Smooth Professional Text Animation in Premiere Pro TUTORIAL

In today's video, I will show you how to do smooth text animation in Adobe Premiere Pro, just like this right here in the bottom corner. It really makes a big difference between a beginner or a professional and text animator in Adobe Premiere Pro, because almost no beginner knows about this or actually does it, and it just instantly makes your text animation look so much more professional.
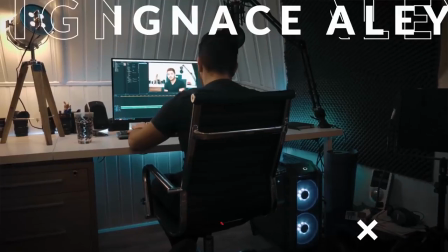Hey, what's up ladies and gentlemen, I'm Ines Alea and today it's Tip Trick Tuesday. If you want to see more from me, be sure to hit that subscribe button. Also click on the bell icon so you get notified when I upload new videos, and check out our website. Links are in the description. We have a bunch to offer for filmmakers. But without further ado, let's jump into Adobe Premiere Pro, see how we do some really smooth text animation action, and let's get started.
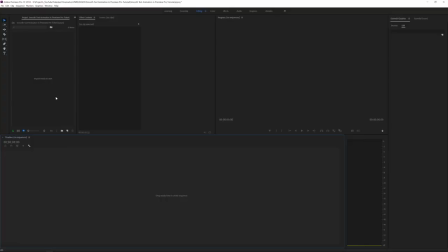60s
Alright, so here we are in Adobe Premiere Pro.
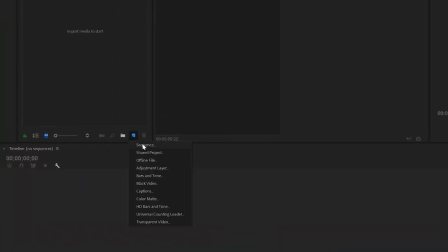62s
I have a fresh new project, and what I want to do is actually create a new sequence right here, and I'll go for a full HD sequence.
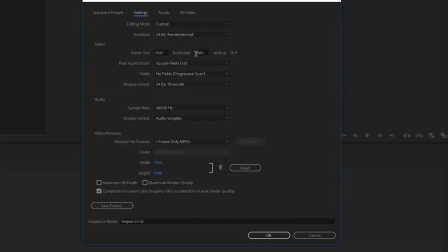70s
So if you go to settings, just a simple 24 timeline, 1920 by 1080, and I will click OK.
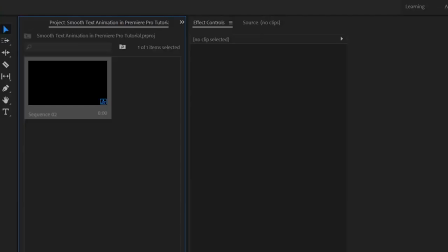78s
Now what I want to do is create a nice text animation, and in this case I'm going to be making a kind of lower thirds. And for people that already know me and have seen my previous videos, they know that I have one preferred font that I also will be using in this video.
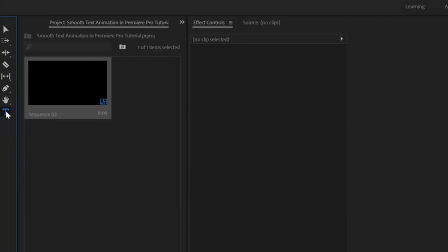93s
It's called Lato. So yeah, let's get started. Let's click on the text tool right here and then just click in our project monitor right here.
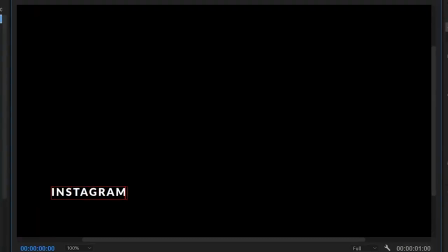100s
So click over here and we'll write Instagram. So as you can see, I'm already using the font Lato right here.
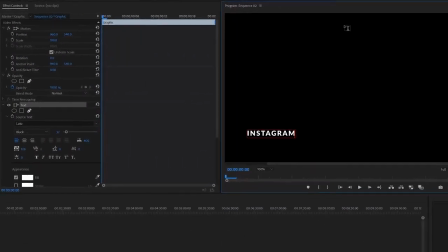107s
And I also have some spacing right here. So basically we want two windows to be open in order to edit this text.
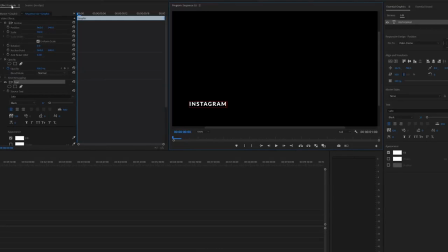114s
One is Essential Graphics and one is the Effects Controls. The Effects Controls is used to manipulate any kind of layer.
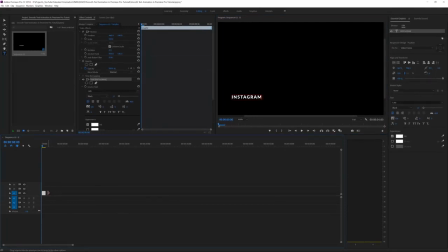121s
If we actually zoom in on our layer here, we can see that it's quite short. So we'll make this a little bit longer, like 5 seconds, and zoom in a little bit more even. Okay, there we go. So for 5 seconds we have our text and we have our Effects Controls right here.
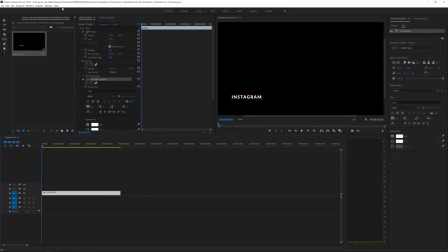135s
The Essential Graphics, it's possible that you don't see that. You can go to Window, Essential Graphics right here.
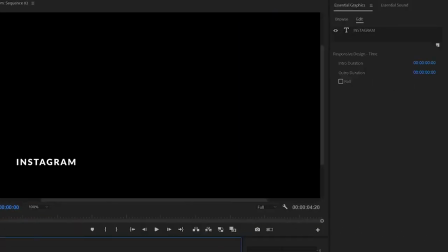141s
So let's take a look at the Essential Graphics first. We go to Edit, click on our text, and right here we want to make sure that it's actually aligned to the left as so. So I have the Lato font in a black kind of titling, which makes it a little bit thicker, makes it look a little bit better.
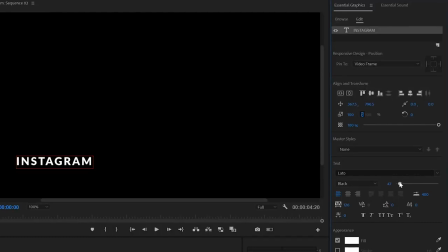158s
Then I also make it kind of small right here because it's something subtle. It's kind of a lower thirds that we want to do, so I'm also going to fit it like this. Let's go to the selection tool and actually reposition it even better.
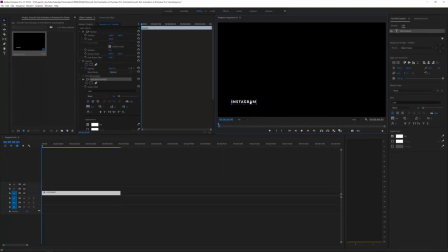170s
There we go. We can also size it like this. There we go. And then also right here, I actually gave it some spacing.
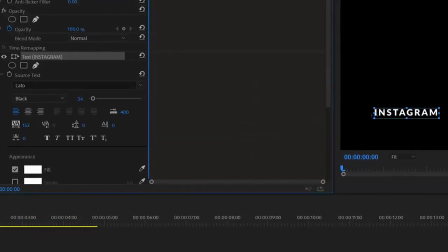177s
We can go for like 150. This really kind of makes it a little bit more cinematic.
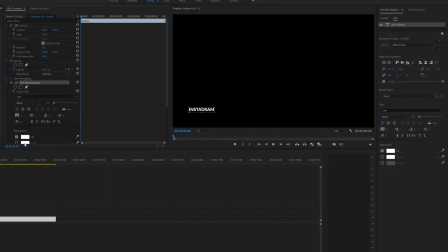182s
In my personal opinion, I think this really does a lot. If we have it kind of kind of glued together, it doesn't really look so professional in my opinion. It needs some breathing space, just like this. Okay, so we have our first text.
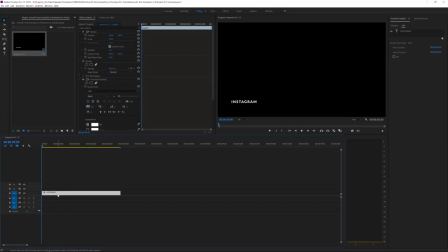195s
What I want to do is actually click on this layer in my timeline, hold Alt and drag one on top of it. Now we have two different layers, and on that second layer I actually want to change my text layer. First I will go to my selection tool, click on that text and actually hold Shift and drag it down like this.
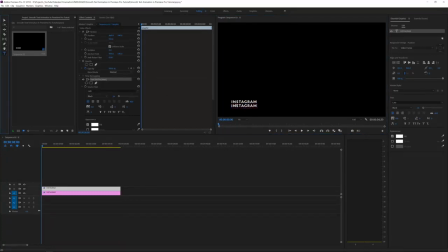213s
Then I want to go to the text tool again and select that text, double click to change it, instagram.com/InesAlea, for example. This is my Instagram, and which you can also follow, by the way.
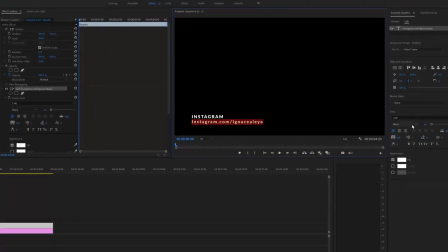228s
But yeah, let's select our text and go over here and change this to a lighter font. So we have some variation going on, maybe like a regular, something like that. We can also select it and kind of decide to go for maybe an all caps anyway. So this is also pretty cool.